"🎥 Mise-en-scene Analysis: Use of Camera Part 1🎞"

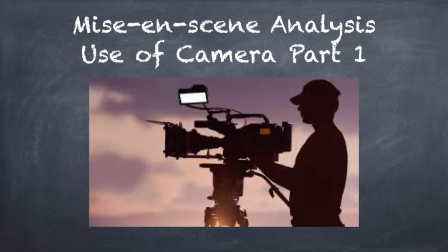(0:00)
In this video, we're going to learn more about mise-en-scene analysis, and we're going to focus on the use of camera, and this is part one of it because I'll break it down into several parts to talk about the use of camera.
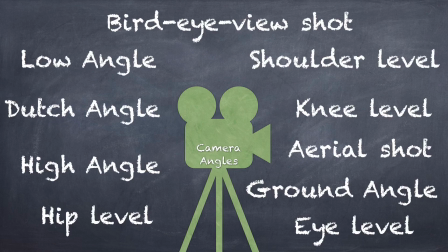(0:14)
So the first thing that we're going to explore about the use of camera would be the camera angles. In a movie, all the scenes are shot from different angles to make the visual more rich and more meaningful. So in the following part, I'm going to show you
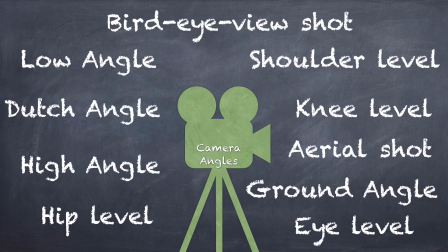(0:33)
examples of all these different levels and angles and how these shots are like. And when would the director or the cameraman, photographer decide to use this angle to film that shot or that scene?
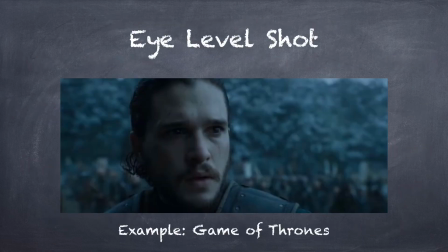(0:50)
So the first one is definitely eye level shot. This is like an angle how we actually look at people in a real life from an eye level angle, and it doesn't show that you're more superior or you're inferior.
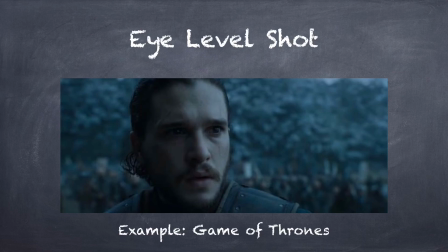(1:08)
You may think that eye level is a very common way to look at people, but actually it is not a common way for people to film it in a movie because it is too neutral. Sometimes the director or the photographer, the cameraman, needs to create a more cinematic look.
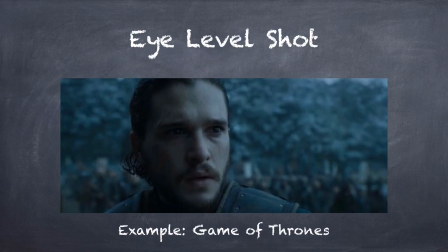(1:27)
That's why they actually may seldom choose to use eye level shot. But to conclude, basically if you look at people at their eyes from the eye level, this is the eye level shot. You see the character's face at eye level. So here comes a low angle shot.
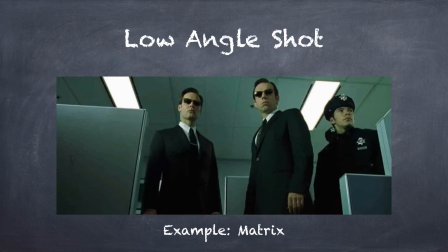(1:46)
The camera is filming from down to up. This angle is to help create power and superiority. You're facing upward to certain characters so that audience would be
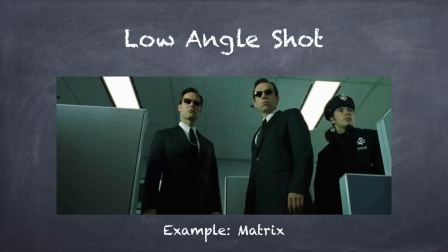(2:05)
scared or fear of the characters that the camera is facing. So a low angle shot is to help create power dynamics between characters.
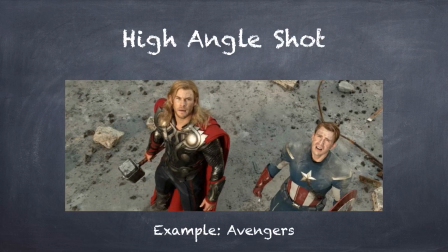(2:17)
So in contrast to the low angle shot, when we want to film a high angle shot, you use a camera and you will film from the above and look
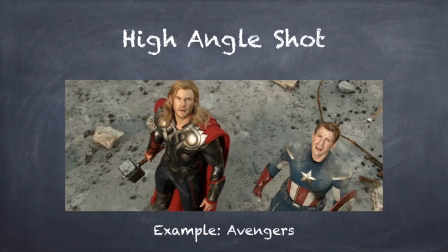(2:30)
down on the subject, the characters that you are filming, to create a feeling of inferiority. So the characters in this shot will be looking up to the sky, and this is a high angle shot.
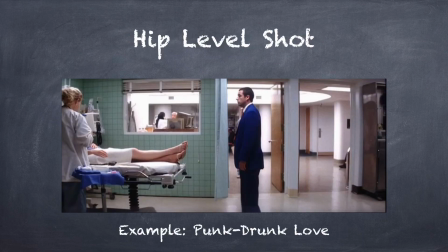(2:47)
A hip level shot is done when the camera films from the waist level, the hip level. This camera shot is normally used when a person is standing and a person is sitting.
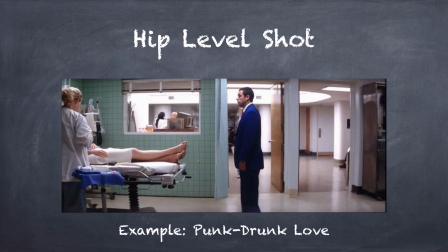(3:04)
So at that level, the waist level, the hip level, you can see all the characters from that angle. And also, a hip level shot is useful if you want to film an action that is done near the hip level,
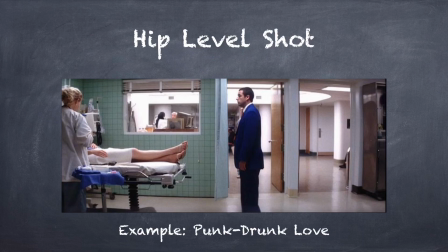(3:20)
like you want to take out a gun, or take out something from the pocket.
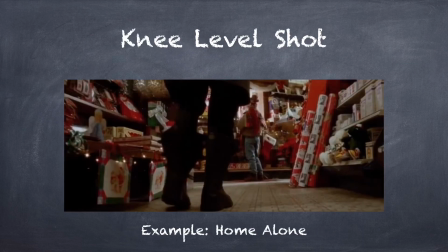(3:26)
So that is a hip level shot. And then here comes a knee level shot. So basically you're filming from your knee level. It's a very low angle. Especially you want to focus more on the subjects that are closer to the ground.
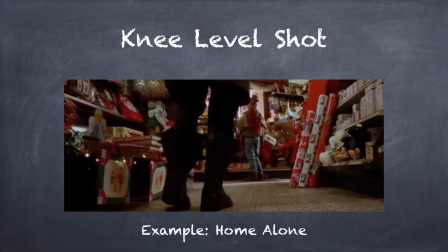(3:46)
And also you want to show that you're following the character's footsteps, walking towards something. I think it also creates a sense of mysterious feelings, because you're hiding at the back of the character and approaching to another person. So this is a knee level shot.
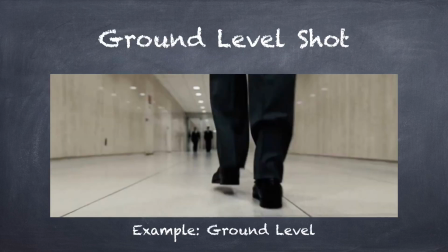(4:06)
And then very similar to knee level shot, we have the ground level shot. So the camera, it's even put lower than a knee level shot. It's almost on the ground. Especially you want to not reveal the character's face,
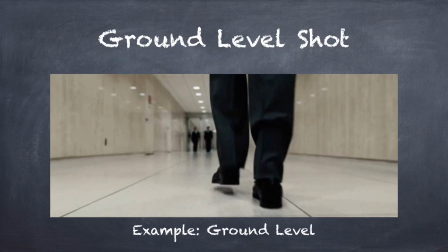(4:25)
or you want to disclose the least information, so almost no other information apart from the shoes or the some part of the legs. So if you don't want to disclose this information about the characters, probably in the beginning of the movie, then you will use a ground level shot.
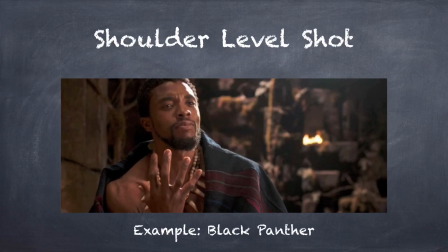(4:42)
So another level shot would be the shoulder level shot. This shot is more common than the eye level shot because if you film the scene from a shoulder level, the angle, then you can see more of the character's face and half of his body parts,
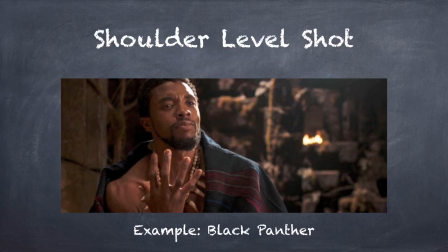(5:01)
and also the background, the scene as well. So this is more standard and more commonly used than an eye level shot.
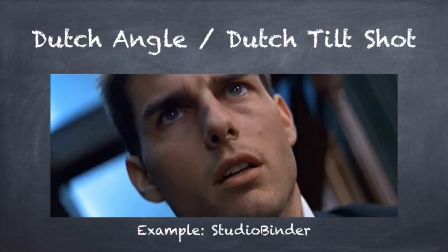(5:08)
And then another one is called the Dutch angle or Dutch tilt shot. So basically you can see that the camera is tilted. So sometimes at certain point you may want to create certain meanings or message of disorientation.
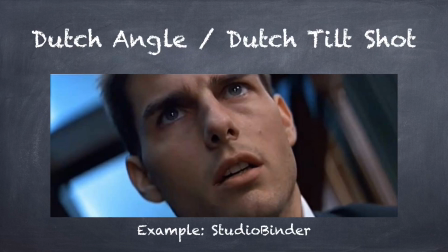(5:25)
So you'll tilt your camera and film the character at this angle.
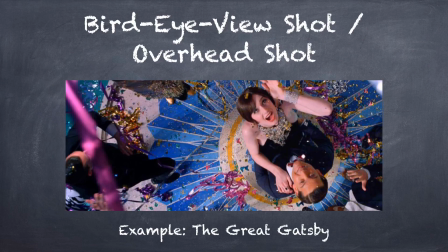(5:31)
And then we have this bird eye view shot or overhead shot. So imagine you're like a bird flying from the sky and then looking down onto the ground. Everything is flat, okay, to you because you're a bird. Okay, that is a bird eye view.
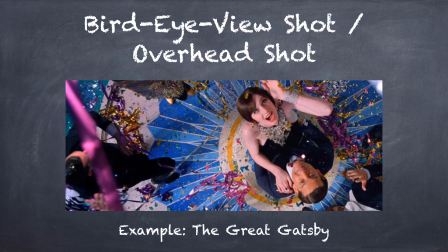(5:46)
And normally, if people don't look up and look at you, you only see their head. So that is the bird eye view. So normally when there are, like in this example, there's some confetti falling down to the characters and the characters look up,
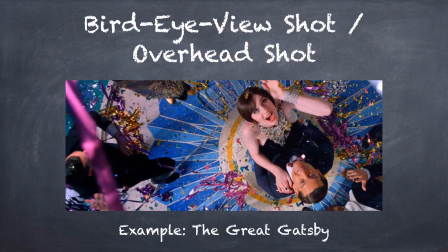(6:04)
and then you want to see both of their heads looking up, and then you will want to use this bird eye view shot, the overhead shot. And also you may want to use the ground, the floor, as the scene to fill up your shot more. So you may want to use the bird eye view as well.
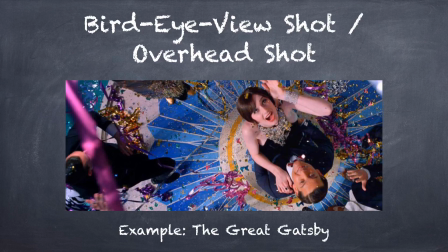(6:21)
I think it's more for like artistic expression of how you want the scene to be like, if you want to choose this style of shot.
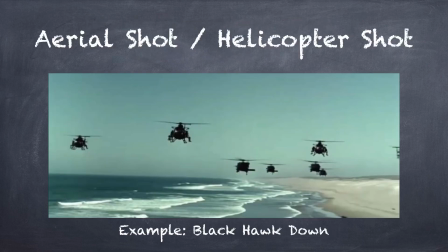(6:30)
And then the last but not least would be the aerial shot, the helicopter shot. Basically, you're looking at something but horizontally, but not at eye level. So you're like flying onto the sky and then your eye level in the sky.
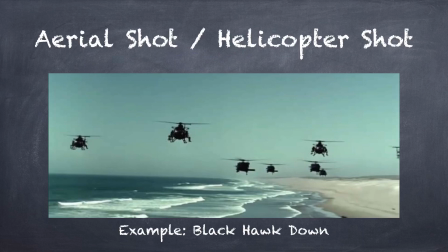(6:46)
So this is an aerial shot. So normally when you film airplane, things are flying in the sky at a horizontal level, eye level in the sky, then that is an aerial shot or helicopter shot.
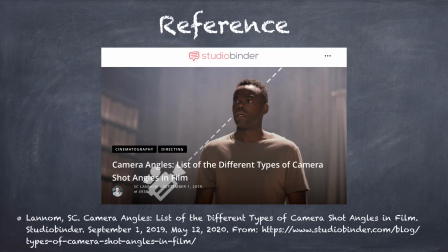(6:57)
So all these explanation about different angles and shots are taken from this blog post. I highly recommend it. You can go to this website and then look at this blog post again with a very detailed explanation what these different shots mean and how they are used.